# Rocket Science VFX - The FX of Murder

So episode 1 and 3, all the animation was done by Smoke and Mirrors.
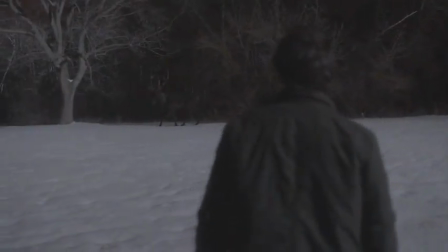4:16 And then after that, the stag that was already built was handed to Rocket Science, and Rocket Science did the great animation for other episodes. We did a number of shots showing the stag walking away from Will, or kind of looking back at him,
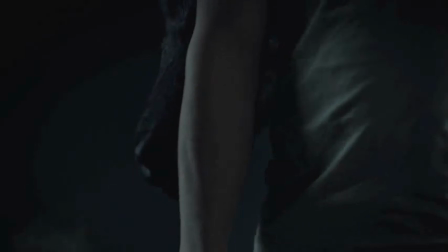4:30 sort of leading him to another location, or just sort of taunting him. We will work with our character animator to produce an initial version which has rough animation, I guess is the best way to put it. It's a first pass. It's produced reasonably crudely. It's almost like a wireframe animation, which we will then show to David and the producer team to get notes on. All of those shots were basically done by
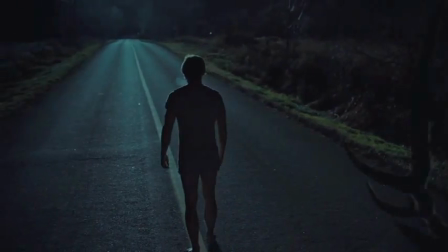5:01 shooting live action plates of Will, and in all cases, instead of using green screen,
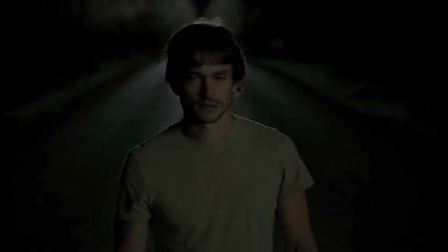5:06 we would rotoscope Will and place the stag in the shot using 3D tracking, 3D animation and rendering techniques.
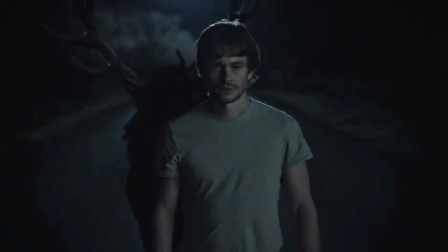5:14 And then we'll go through the process of adding the feathers, which is a separate,
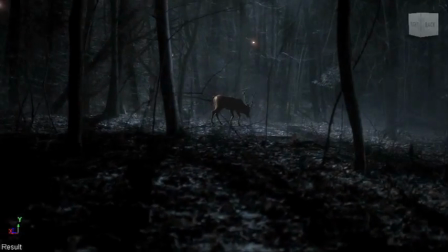5:21 distinct process, and then rendering at a level which can be reviewed by David and the production team as close to final.
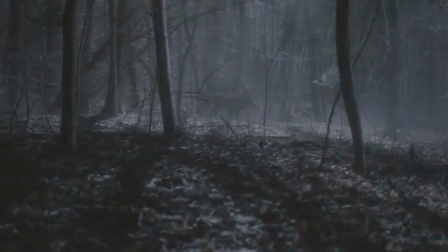5:29 In creating the Raven stag, we go through a process of how many feathers to put on the stag before it becomes goofy.
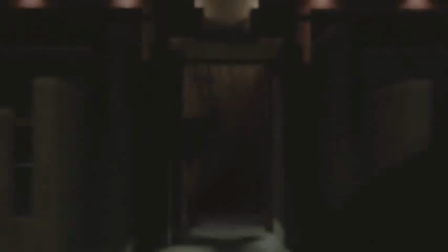5:37 And finding that balance. Whenever you're creating a creature,
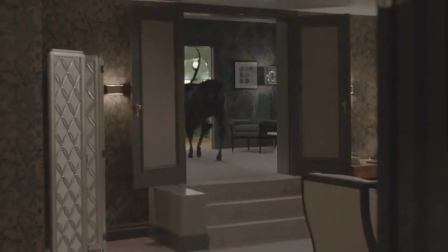5:40 you have to create it with a certain ominous air because you want it to be powerful and you don't want to give its power away by overdoing it a bit.
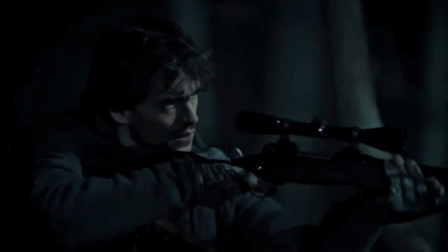5:48 So we were very careful about how many feathers and where those feathers needed to go on the stag for it to be magical and mythical without becoming a fantasy creature.
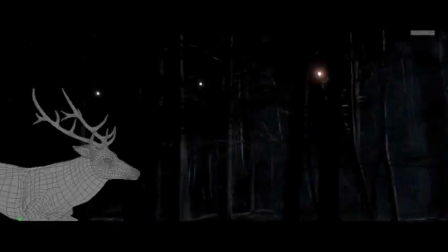5:59 I was very nervous for a while until we did some great tests and we became very, very happy with our CGI stag.
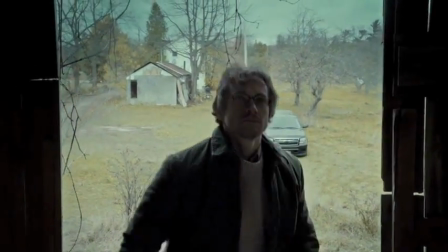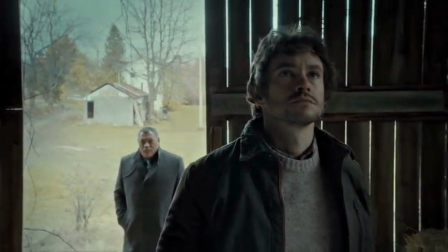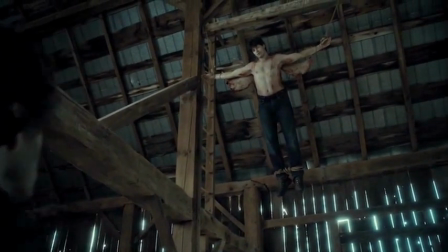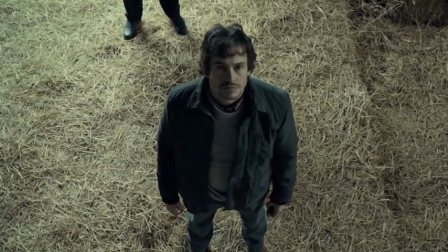6:25 One of the things that visual effects does for us is helps us get on the air. So sometimes we film something that may be too much for broadcast television.
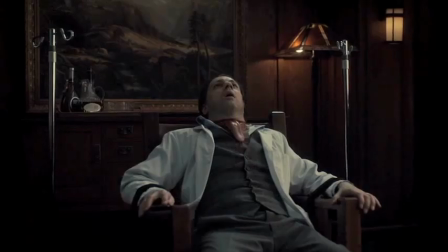6:34 You can have people being decapitated, their bodies cut open, but if you show their naked bums, no way. Coquillas, which was directed by Guillermo Navarro, we had our killer was someone who was making angels out of people,
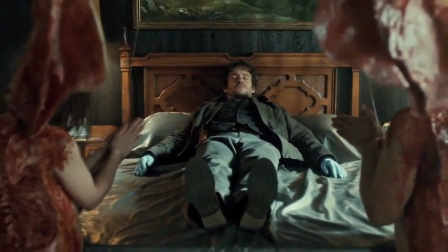6:48 and he would flay them down the middle and spread the flesh out so it looked like angel wings. That was fine, but they were also nude.
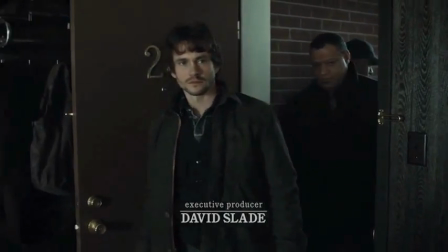6:55 We had this fantastic shot coming into this hotel room where these people had been staged at their desks.
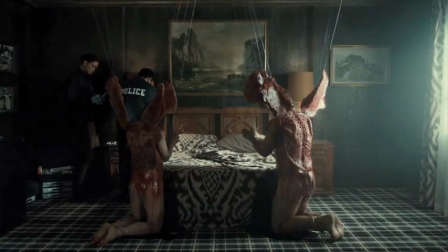7:03 Yet we had nudity because their bums were bare and you could see their cracks.
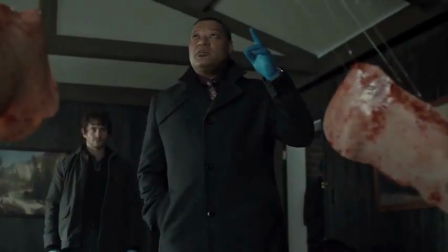7:12 So that became unsuitable for broadcast television, and we got a note that we can't show this shot, which was this beautiful cinematic shot. And I was like, we have to show this shot. It's gorgeous. It's a money shot. That's our show.
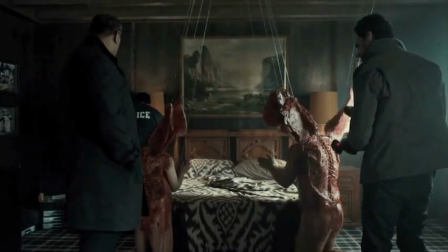7:26 We ended up covering their backsides with blood. And I was like, what if we filled that butt crack with blood so you actually couldn't see that there was a crevice?
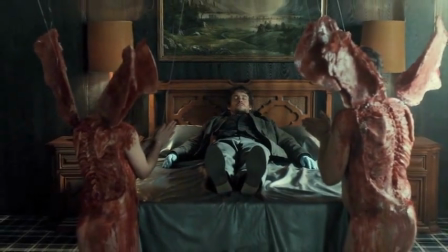7:34 And they said that would work. And so Rocket Science came in and they carried the blood down over the butt crack and filled it up so you didn't actually see a crevice, and we were able to broadcast. There's no accounting for that kind of taste, I suppose.
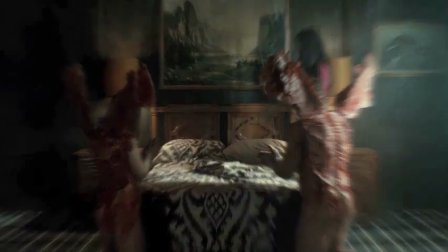7:52 But hey, it fed into the look of the show, and the imagery was actually, despite sounding really disgusting, kind of beautiful.
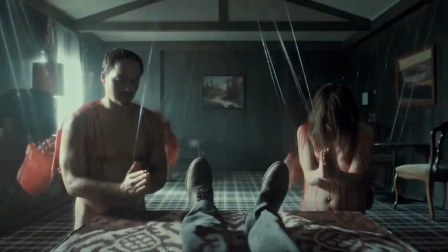8:06 This is my gift to you.
Our minds, which are the most sophisticated virtual reality system known to man,
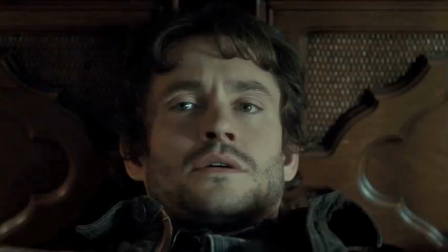8:13 is the way to communicate a man's descent.